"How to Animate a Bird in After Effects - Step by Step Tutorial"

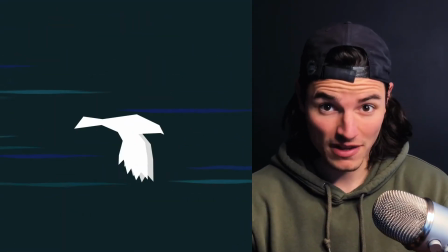0s
Hey, what's up? It's Chris. I'm going to show you how to animate this high-speed flying bird using shape layers and path keyframes in After Effects.
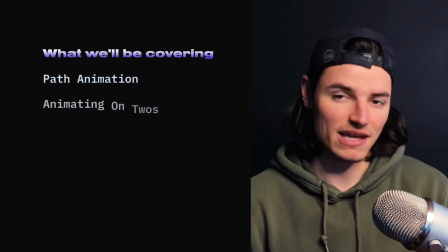6s
We'll be covering things like path animation, animating on twos, looping expressions,
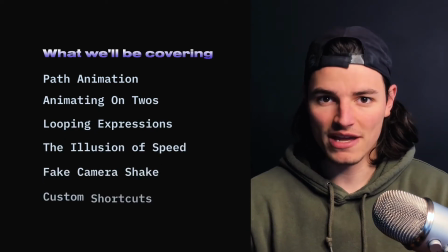11s
how to create the illusion of speed, how to create a fake camera animation, a few custom shortcuts, and all sorts of goodness.
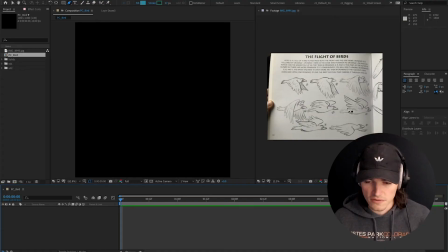17s
So let's get right into it. So the first thing I did is I created a composition that is 1080 by 1080.
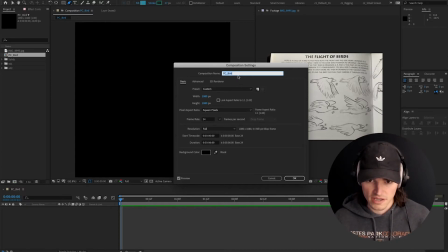26s
24 frames per second, 6 seconds long, and I'm called this PC for pre-comp bird.
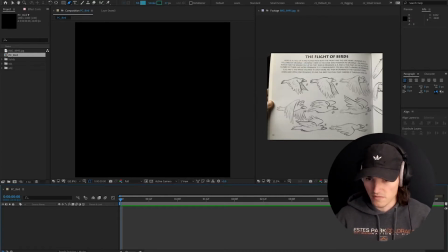32s
And then I also dragged in this photo I took from this book called Cartoon Animation.
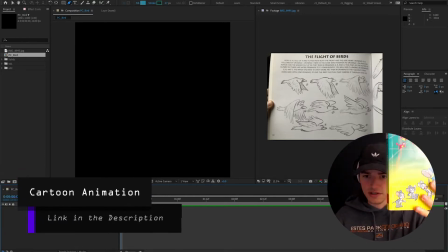39s
Check it out, I'll link in the description for this book.
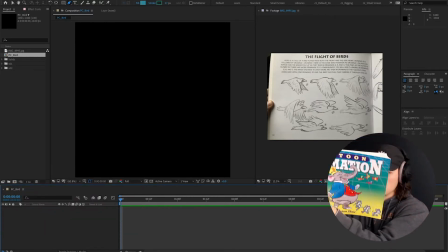42s
It's got all sorts of good breakdowns of, good breakdowns of animation here.
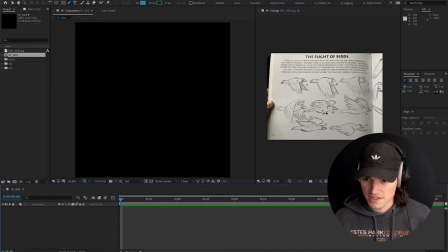51s
But the page on birds has some nice key poses here, so that's what we're gonna be referencing. So the first thing we're gonna do is we're gonna draw out the body of this bird. I'm gonna kinda go with a cool graphic, sharp angle style here. So, some gnarly strokes in there. We'll fix that.
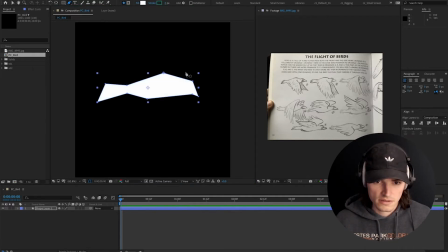74s
I'm gonna get rid of the stroke and I'm gonna make this white. So let's see, here's the tail of the bird. Let me tell you a tale of a bird. Nope.
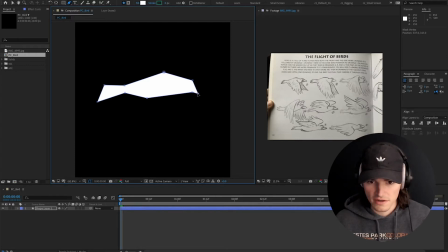93s
Just gonna pull these little points around until I get something that kind of feels like a falcon or something with a beak and like a big head. All right, that's a nice body. We're gonna name this layer body because it's his body and that makes sense.
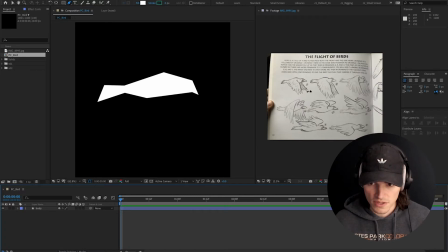109s
Now I'm gonna start drawing out this first pose. The wings are kind of down like this. On a new layer, I'm going to just use my pen tool here and click, and that creates a new layer since I have nothing selected. I'm gonna draw out a little wing shape.
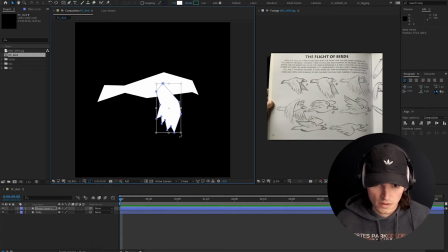Just drag this around until I like it. I'm gonna go back into the body and double click to grab this point.
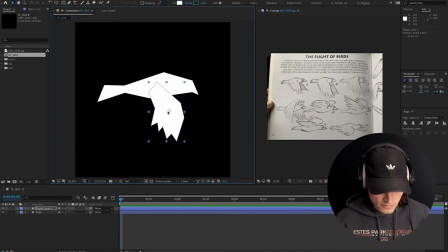142s
And I'm gonna pull it in so it's kind of around there. So it's kind of tricky because we're working with all the same color. So it's kind of tough to get that silhouette, but I think working in the same color really makes you build a silhouette that's readable.
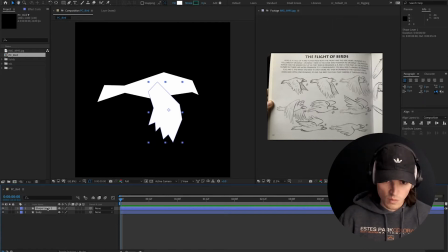157s
Already you can start to see a bird. So we're gonna do this one wing at a time. The front wing here is what we're starting with. And then we're actually gonna duplicate and offset the other wing. So we only have to animate this one time. And that'll kind of save us a little bit of time. All right, so we got our bird body.
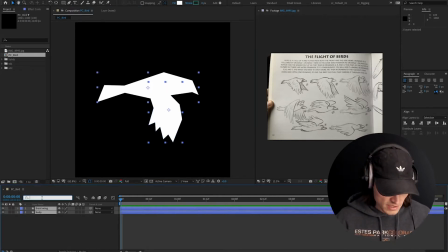174s
We got the first pose of the wing. Now I'm gonna go to both of these and I'm going to click the search bar, type path, that is not path, path. And I'm gonna go ahead and set a keyframe. Now we're gonna animate this on twos.
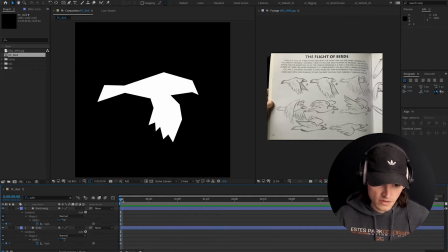191s
So I wanna toggle these as hold keyframes so it won't interpolate between the different keyframes. Animating on twos means we're gonna set a keyframe every two frames instead of every single frame.
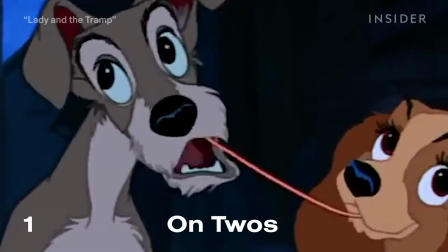201s
So that means 12 frames per second, which means half the work. But it's also pretty common in animation.
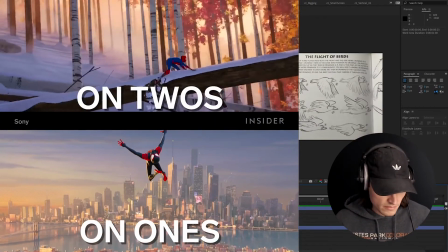207s
It gives it a cool, like, hand-drawn style. A little more organic, because it doesn't look like it's been calculated by a computer.
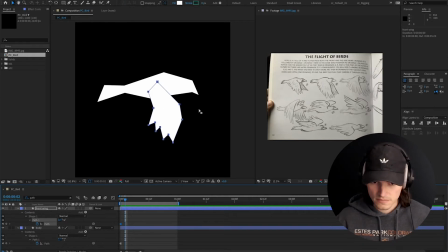216s
I'm gonna go two frames ahead, and I'm gonna, let's see, it looks like this. Next frame, we actually extend the wing a little bit, so we weren't quite at the bottom of the wing flap. So I'm gonna drag this. Maybe I'll grab these.
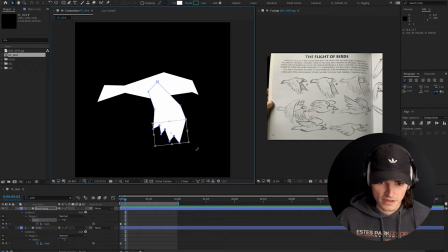237s
And this is why I like animating with path. Even though it might be kind of weird, I like animating with path keyframes.
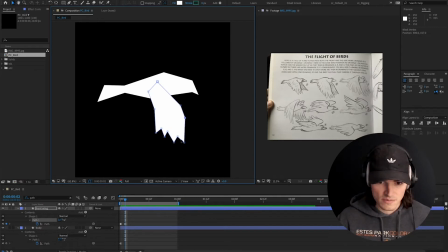244s
Just cause like, it's easier sometimes to drag these points around and just make these little adjustments than to draw out a whole nother layer. Especially if you're going for this very detailed, or not detailed, very like clean line, clean edges.
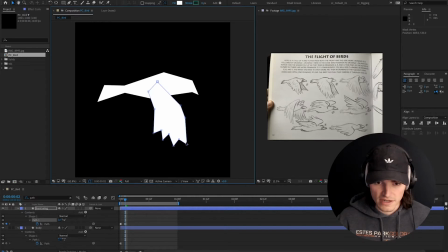261s
The amount of layers it would take to draw this out and then to clean it up and to get those edges looking really sharp, that would just take me a lot longer than just clicking and dragging some points around. So already we got two frames down. So as you can see on frame three, the wings are starting to flap back up.
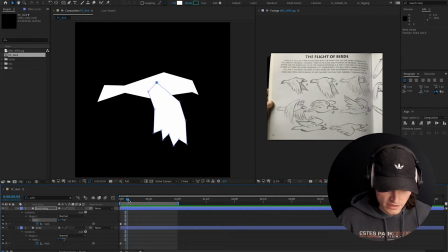281s
So let me kind of draw what that could look like. Let's go forward two frames, page up and page down. You can go forward and back. And then if you don't have a keyboard that's that big, if you hold command, you can,
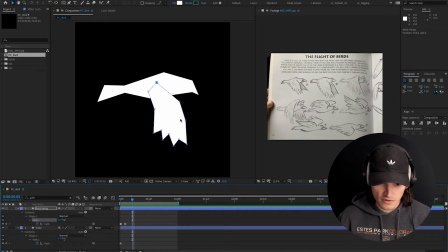297s
and your arrow keys, you can go back and forth frames. So little pro tip. Let's draw this lifting of the wings frame. I'm gonna go ahead and select all of these and maybe rotate them, pull them this way.
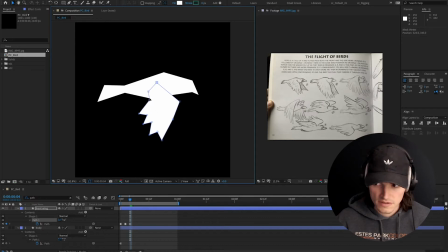315s
Let's drag this up. Go up. One of the fun things about this process is you're gonna see how crappy an animation that is in early phases looks. And then how good it looks. Oh yeah, that looks so bad.
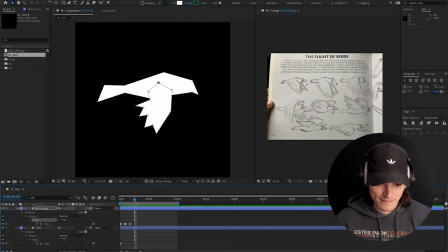335s
It's perfect. All right, next frame. So I'm gonna go ahead and skip this frame because I think I want this to be a little faster. I'm gonna go up to maybe this frame 5 or 6 and draw a position where the wing is already
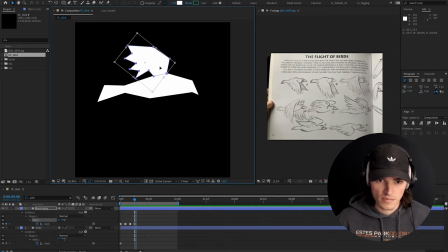351s
kind of up here and maybe not all the way up, kind of rotate it here. But I want this to be a little faster of a flap cycle, wing flight cycle.
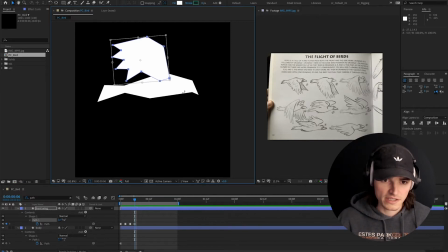367s
I don't know what you call it. I want to keep that silhouette clean. So we have, boom. Oh yeah, you're starting to feel it there. He's lifting up the wing. And now I'm probably going to go straight up to this, the 6th frame. So this is going to be the peak of the wing flap.
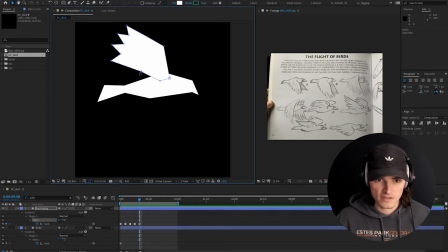387s
If you're playing with keyframes and paths and you feel like things are just weird and you're like double clicking a lot and dragging things around a lot, unfortunately, it's the way it goes. I don't have a solution for you.
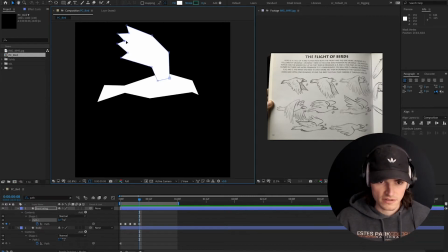402s
Paths in After Effects are a little rickety, crickety sometimes. They're a little funky. If you use them a lot, you can get pretty comfortable in it.
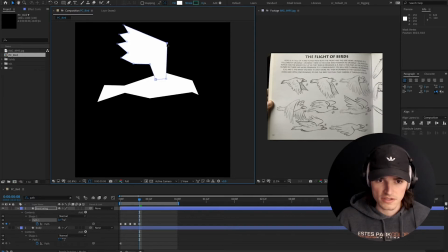414s
And it's not that bad. So here I'm just, again, tweaking these paths to get what I want. As you can see, we're getting cut off, so I'm gonna drag the layers, not the paths,
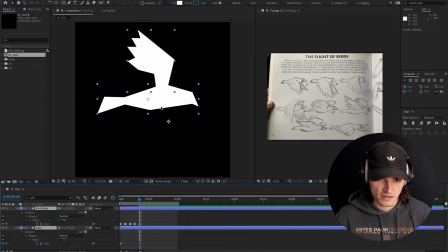428s
down more so this body is more centered in the frame, which is probably what we should have done at the beginning. But, you know, tutorials with Chris, they're raw, they're messy, and they're full of knowledge.
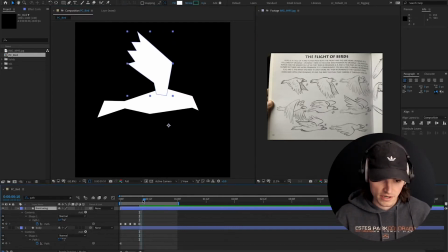448s
Cool, so we got the top of the flap there. Now we're gonna go ahead 2 frames, and so the reason I cut out those middle frames is I want the flap up to be faster because there's less resistance in moving the wings up,
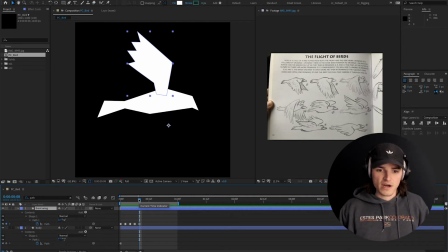463s
and then moving down, the bird is lifting his body. So he's pushing the air down, lifting his body. So I picture there being just a tiny bit more resistance. So we're gonna add 1 more frame. I'll go forward 2 frames and I'll set a position that's just a slight modification of this one.
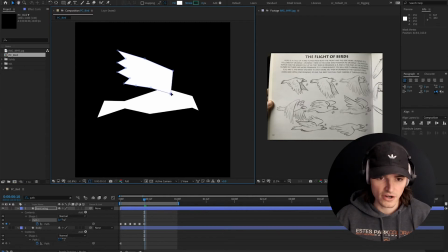482s
Rotate this. I need to stop saying so much. Maybe I'll have my editor, who's probably gonna be me, cut that out. Oh no.